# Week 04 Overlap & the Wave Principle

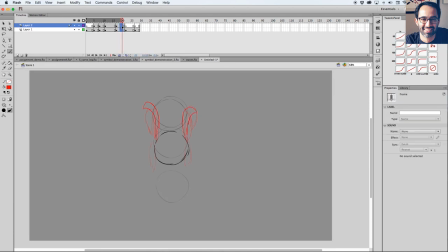And now as it's going down, let's do one more here. And I mean, obviously timing here is just like it's not really a thing now. It's just like for the sake of demonstrating the drag and overlap.
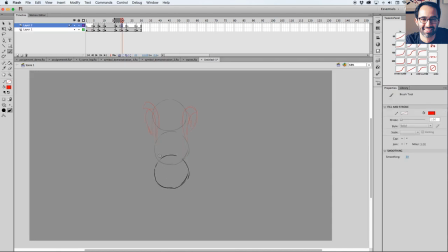So let's say the character goes a little bit more here. So the hair now is like being like completely dragged. Now pointing up as the character is going down, right?
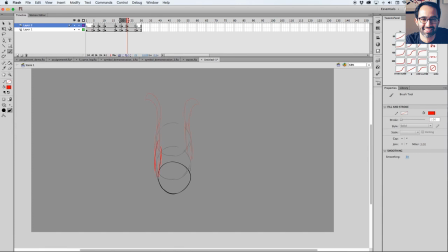And as the character gets to this point, the hair is still being dragged, and then it starts to move up. Then the hair starts to
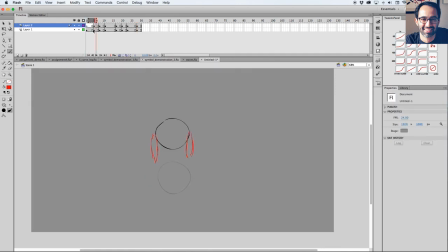follow through, and then we can basically like complete the loop. Oh.
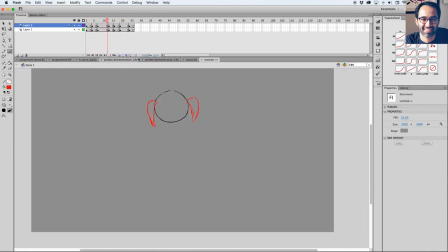Right? So that's that's like overlap on a nutshell, really. It's if you drag and you consider like the moment where your character is changing direction, and in this moment you start like
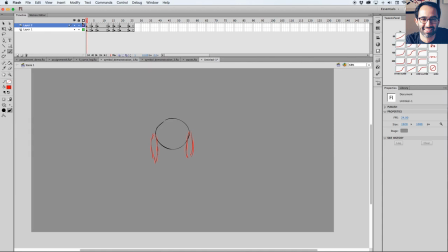following through with the shape that was being dragged, and then as the character is completely in a new direction, then the direction of the drag will also change. So it always like delays a little bit the action, and that's what causes the
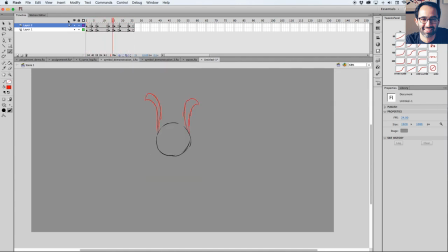idea of the overlap. And we can do that. I'm doing like up and down, but we can do that like right and left, and like say like right and left. It could be like ears flopping or like a tail, but the principle is the same.
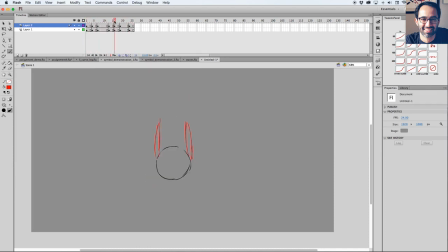You always like drag and then you overlap. Now, when I was doing that, I don't know if you guys noticed, but I wasn't just uh,
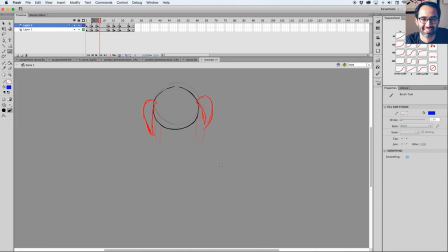overlapping the hair by making the hair going up. I was say like this frame here is an important one because I'm overlapping thinking
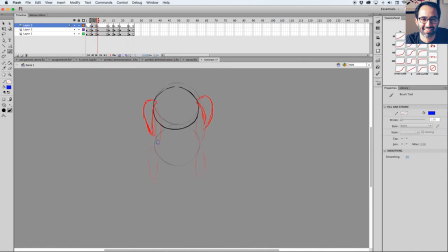about the arc of like this tip here. And this tip here is starting to describe this S curve. Because my character is going down and then this is going up, but it's going up on a very fluid way, describing an S curve.
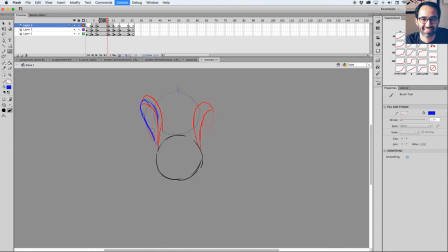And as I do that, my S curve continues here. And that's the arc that I'm describing now in this movement. And then my S continues here.
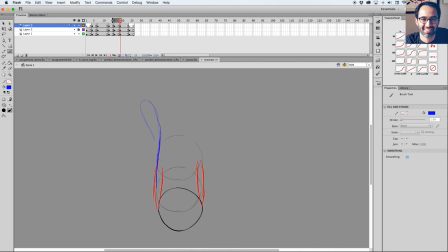And then as I am back here, I'm kind of like back on my straight-ish line. It still has a little bit of a curve, but
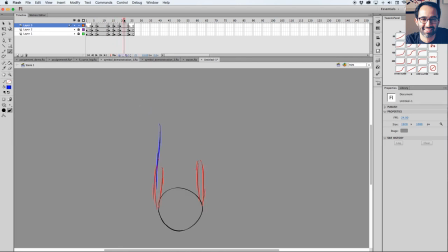it's mostly straight. And then here, the same thing starts to happen again because I'm overlapping, and I'm not overlapping like here. I'm overlapping thinking on my S curve. Let's bring that one here.
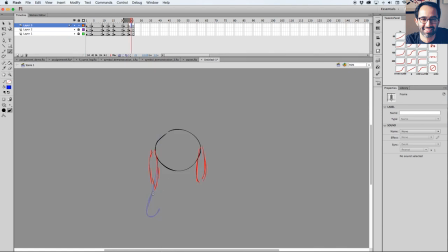Oh, here's something interesting. See like this pop here?
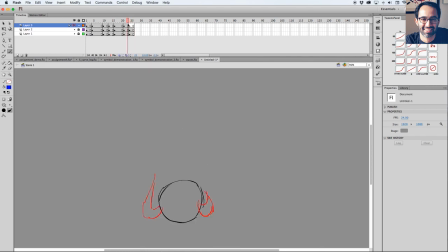Like see this pop at the end? Feels a little bit too fast. So I'm gonna like add an in between here, not thinking about timing again. So it goes from here to here.